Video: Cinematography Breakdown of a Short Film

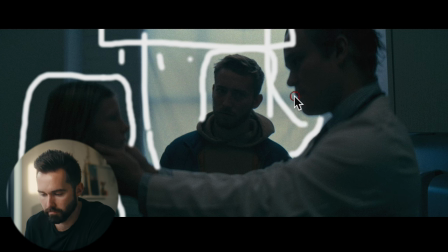Not much on our doctor here because he's by this window there's some already some natural
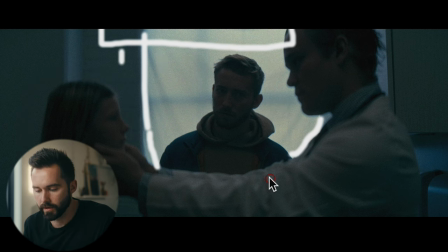things separating him from the backgrounds and then we were kind of losing their shadow their their face a little bit into the shadows so added some
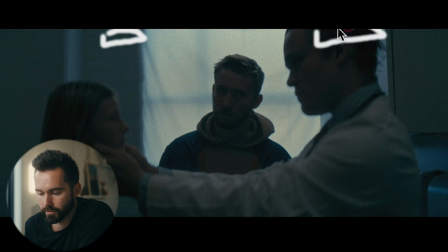really tiny panels that are just bouncing off the ceiling that are
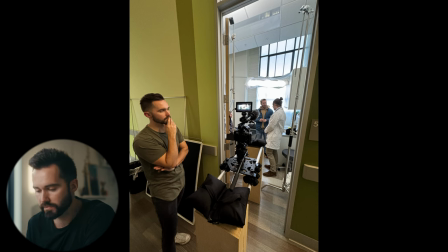on the same temperature just to kind of raise it a little bit it's a very low contrast image but that's kind of what we're going for for this
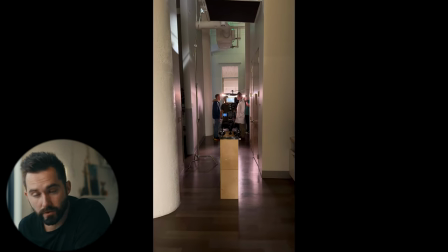then we go to this scene this one was a bit tough because i had some overhead lights that we had to block out which fortunately
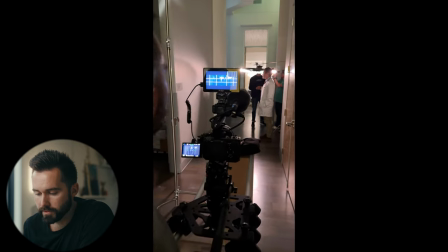we were able to but just kind of framed it up you know again just have these
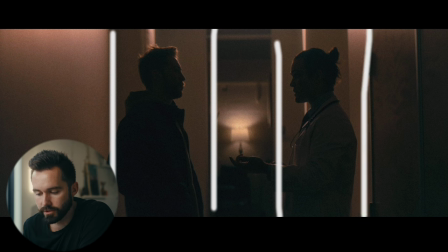leading lines that are just showcasing where your eyes are supposed to go as an audience ideally didn't want you know this to be as bright
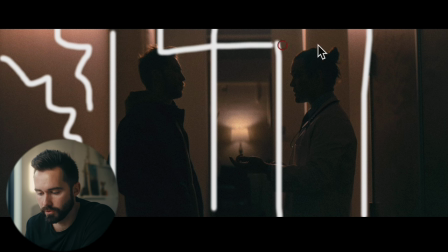which it was coming from our tube that was up here again
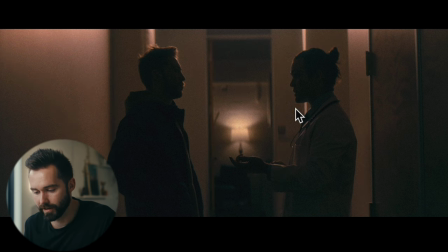surprise surprise our tube that is backlighting our subjects the tube is up here you can kind of see it's giving them an edge a little bit not too harsh but it was giving them an edge and
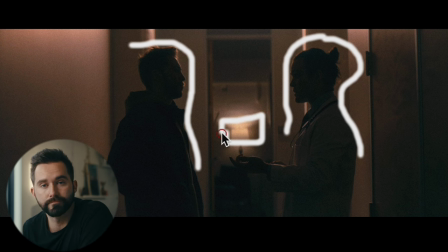all that motivation is coming from this lamp right here yeah that might not be super realistic that a lamp is pumping in and giving them all that level but it was what we worked with and just had an aperture bulb
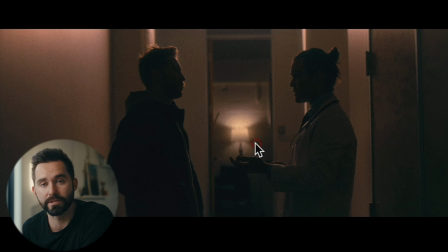in there and giving a really low i think it was only like on 10 but try to match these to the same temperature just to give us a really silhouetted low contrast kind of look i think it worked out and then when we go to the tight of him reacting kept that tube
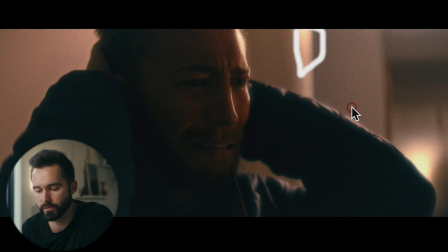right there which again you can kind of see that it's hitting pretty harshly there i don't think it was blowing out but i really liked how it was catching on him and giving him a separation from right here have some like exposure steps in our image you know we have some right here right here
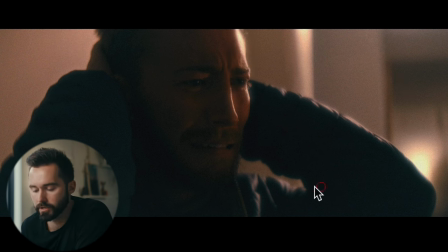and it darkens up a little bit over there so just some some interest to our image but really needed to bring up his shadows because it was very dark right here there was a wood door if i go back
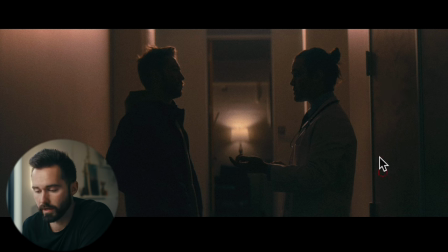a wood door right here so it was absorbing all the light and it wasn't bouncing it we do have a white wall but it wasn't directly from our tube so the wood wall was actually really absorbing a lot of that
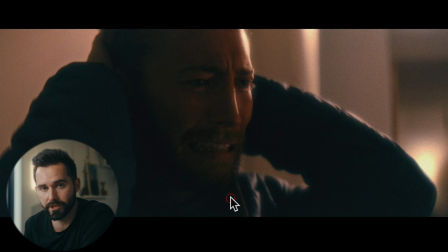light so he was not getting much on the shadow side so it had to end up getting one of those small panels that we used again and just had it had a friend hollywood it which means just hold it covered it in diffusion
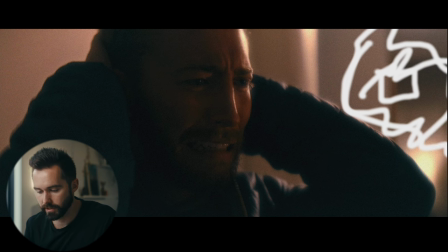basically a shear and then bounced it bounced
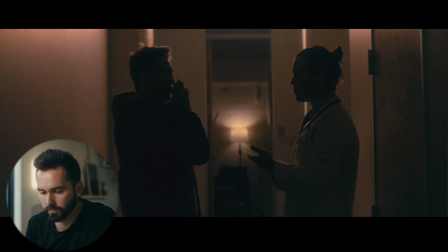it off of this wall right here.
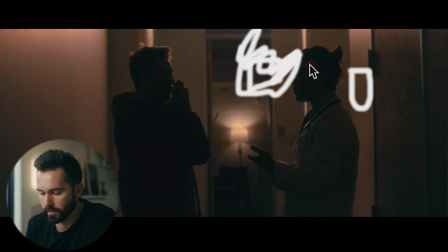So panel with diffusion and it was bouncing off that wall to then re-bounce
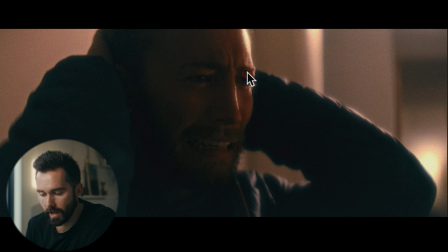into his face. And you can kind of see that in his eye. Had a little eye light on here which is really nice. If you do have a low contrast, low mood, low exposure scene, it's really nice to have an eye light because it really makes them pop out. You know if there was no eye light here it would be really tough to see what was going on and really want to see his emotion
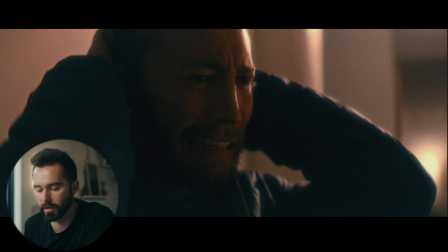which is tough in a moody scene but I think we were able to capture it pretty nice here
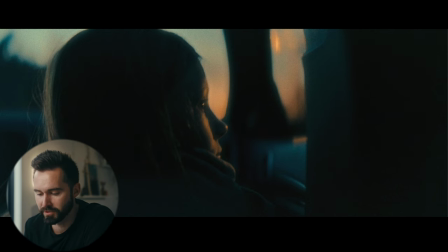moving on to this we were just in a car it was supposed to be a setup shot but didn't want to get in the back of the truck with another gimbal set up and try to manipulate an image and try to light it it was honestly at the end of the day I think it was the very last shot that we ended up getting but just told her to to look out the window and waited for an interesting shot and
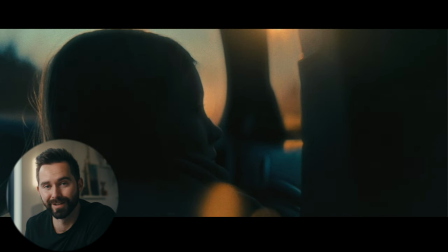for that that's just you know when is she gonna be backlit for me at least that's that's what it looks like so you can see
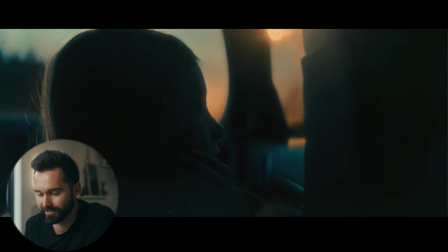got a street light coming in gives
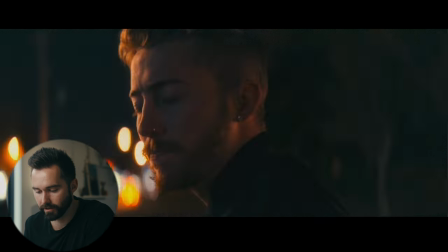a nice nice little catch right there but really liked it on her face
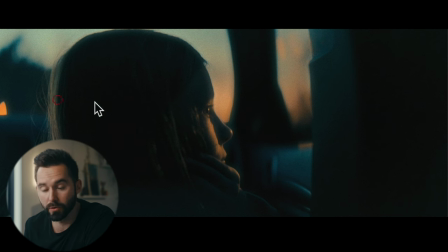there you can see that that's her eye it was blue hour again it wasn't night you know this is right after sunset for us just gives a nice glow it still kind of looks like it's night but we were able to have you know some detail in our shadow which is important.
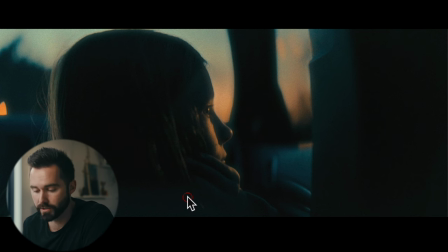And I still shot this on the dual base of the FX3. So if you're using another camera, you might not be able to get an image like this, especially if you try to shoot at night. So again, if you have some night scenes, try to shoot them at dusk when you still have some light out and just fake it in post and maybe bring down that image a little bit. But I didn't bring it down all that much.
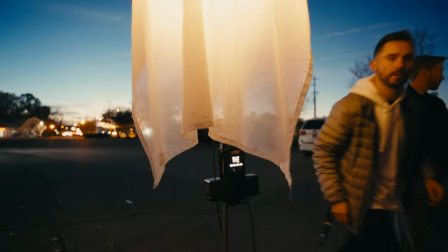For this next scene, nothing special going on here. I had the 720.
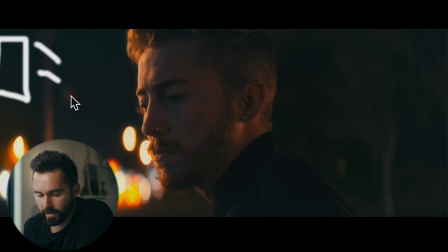I'll try to actually draw a light this time had the 720 here in a soft box with a grid just to give him some catch with inspiration from these street lights and then had a blue tube that was it's hard
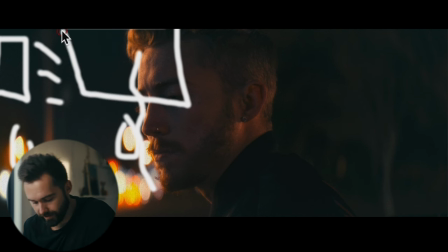to show it on the frame that's not a tube had
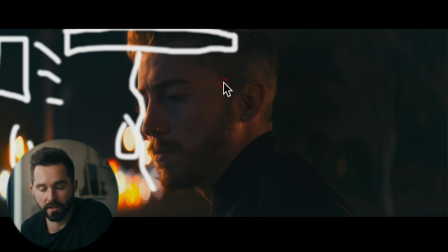a tube that was pumping like 5600 for a shadow
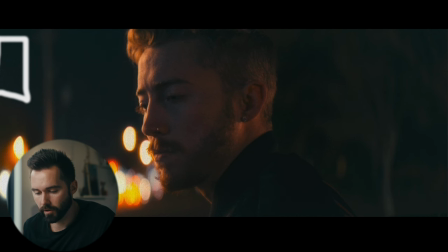because we didn't want to lose him fully in darkness on camera without that he was about as dark as this jacket was and really didn't want to lose that that's one thing that i think goes on notice when shooting a dark scene is that you do light your shadow side you want to make sure that you're not losing all that detail you can bring that down in post but it's
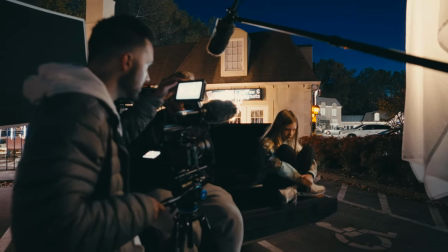really hard to bring that back and for her shot it was pretty much the same exact thing i did have a floppy
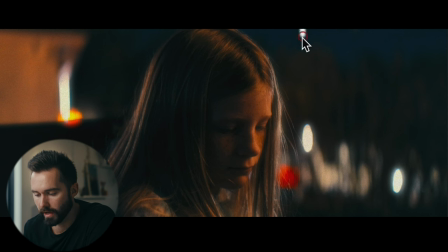over her so it was a black that
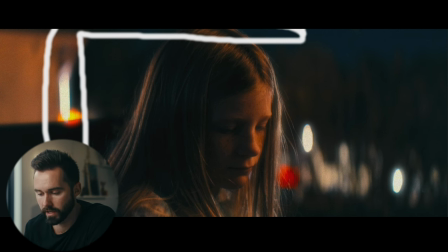looks good yeah a black negative fill to kind of block out everything that was hitting her from the top and the side to give again the shadow side did the same thing on our main actor on Brennan and then you know I had the 720b right here on like two percent to catch
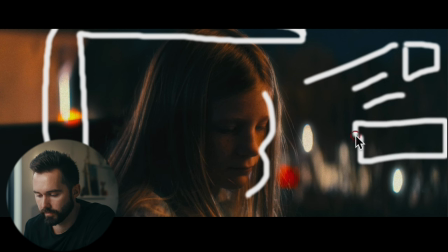her and then had the tube on this side had a friend Hollywooding it to give us you know a little bit of shadow
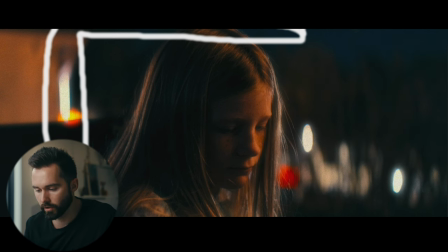right in there and gave a nice little color contrast too because if you look you know at our sky here it was a little bit darker I think we actually
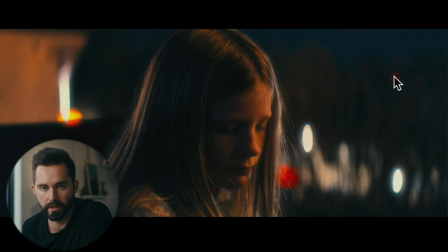ended up shooting this at night because didn't want a darker feel for this not necessarily dusk feel but this blue that's going on here matches that blue that's going on on the shadow side so I think it you know pretty believable it's believable to me at least and of course you get that
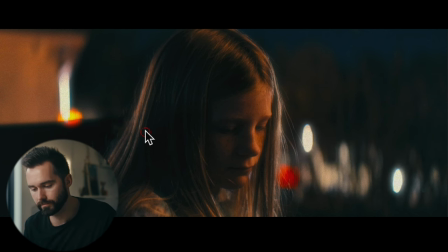you know anamorphic bokeh that's going on the background just looks so good and we got it on his as well.
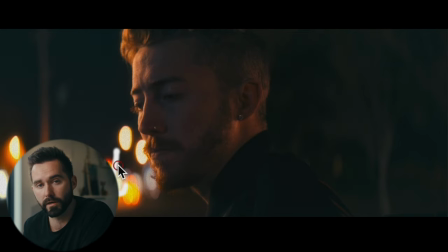Thank you AvaScope for making my image look that much better.
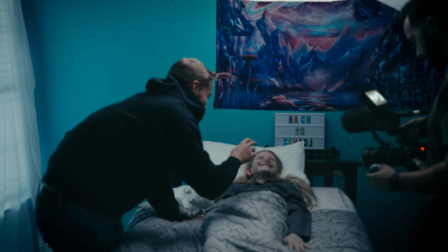Moving on to these scenes this was very incredibly similar setup to what we were doing at our bedroom scene here.
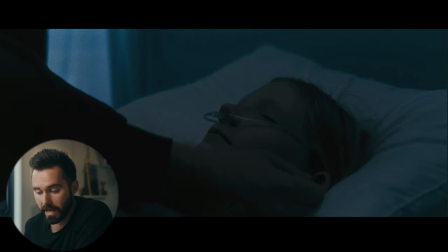Didn't like the way this this one ended up as much you know sun actually was barely down there was two windows in this
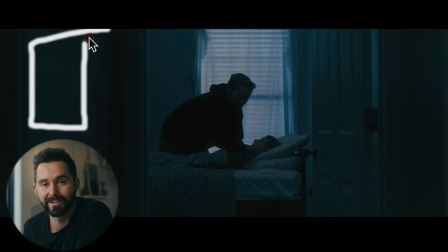room and this one that was over here was actually getting hit by sun so it kind of had to neck that out it was more of a case of your
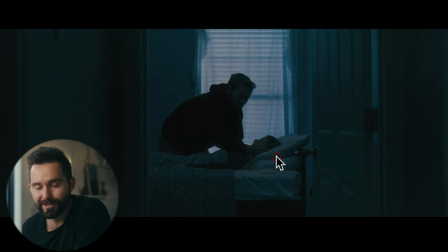actor didn't really want to our actress didn't want to have the oxygen
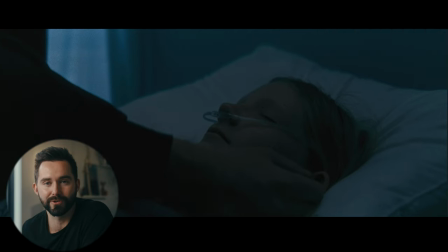tube and in her nose for too long so it kind of had to move pretty quick but it was the same
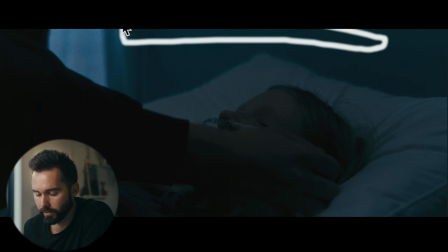setup just had a tube that was up here with diffusion
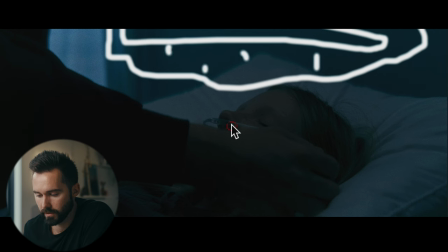just to give a softness and it was almost a top light
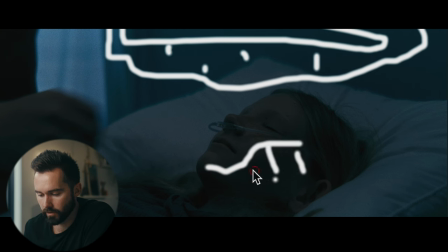but you could still see you know she has some shadow going on here and this was giving her a little bit of bounce into that, but just a low, low mood. You know, didn't want to lose her in the shadows, wanted to give her a little bit of lift.
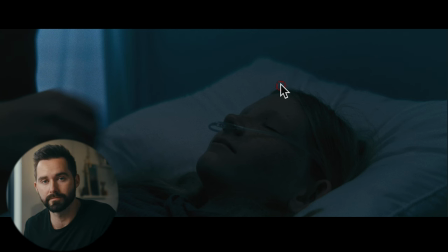You know, when you're doing low light, you still need to light. And that's probably the thing that you need to take from this. I didn't love this image, but at the end of the day, when you're running so fast, there's only so many things that you could do with the image.
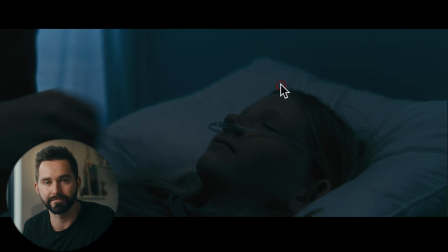So this was one of those things that just kind of had to roll with and kind of had to do what we could in post to make it look the way that we wanted to.
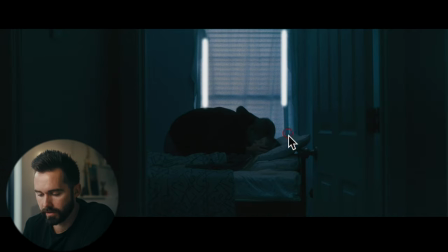Yeah, you can see like this window, you know, a little hot for what's supposed to be nighttime.
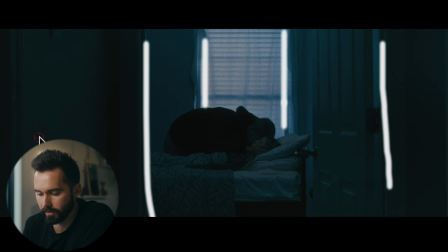That's okay. Still, you know, had the same framing, you know, pushing in here.
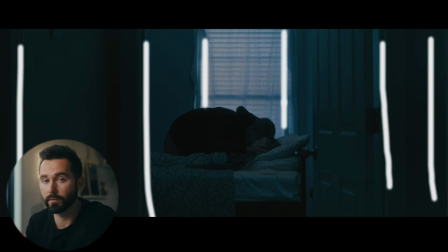Did a little push in, probably shouldn't have done a push in.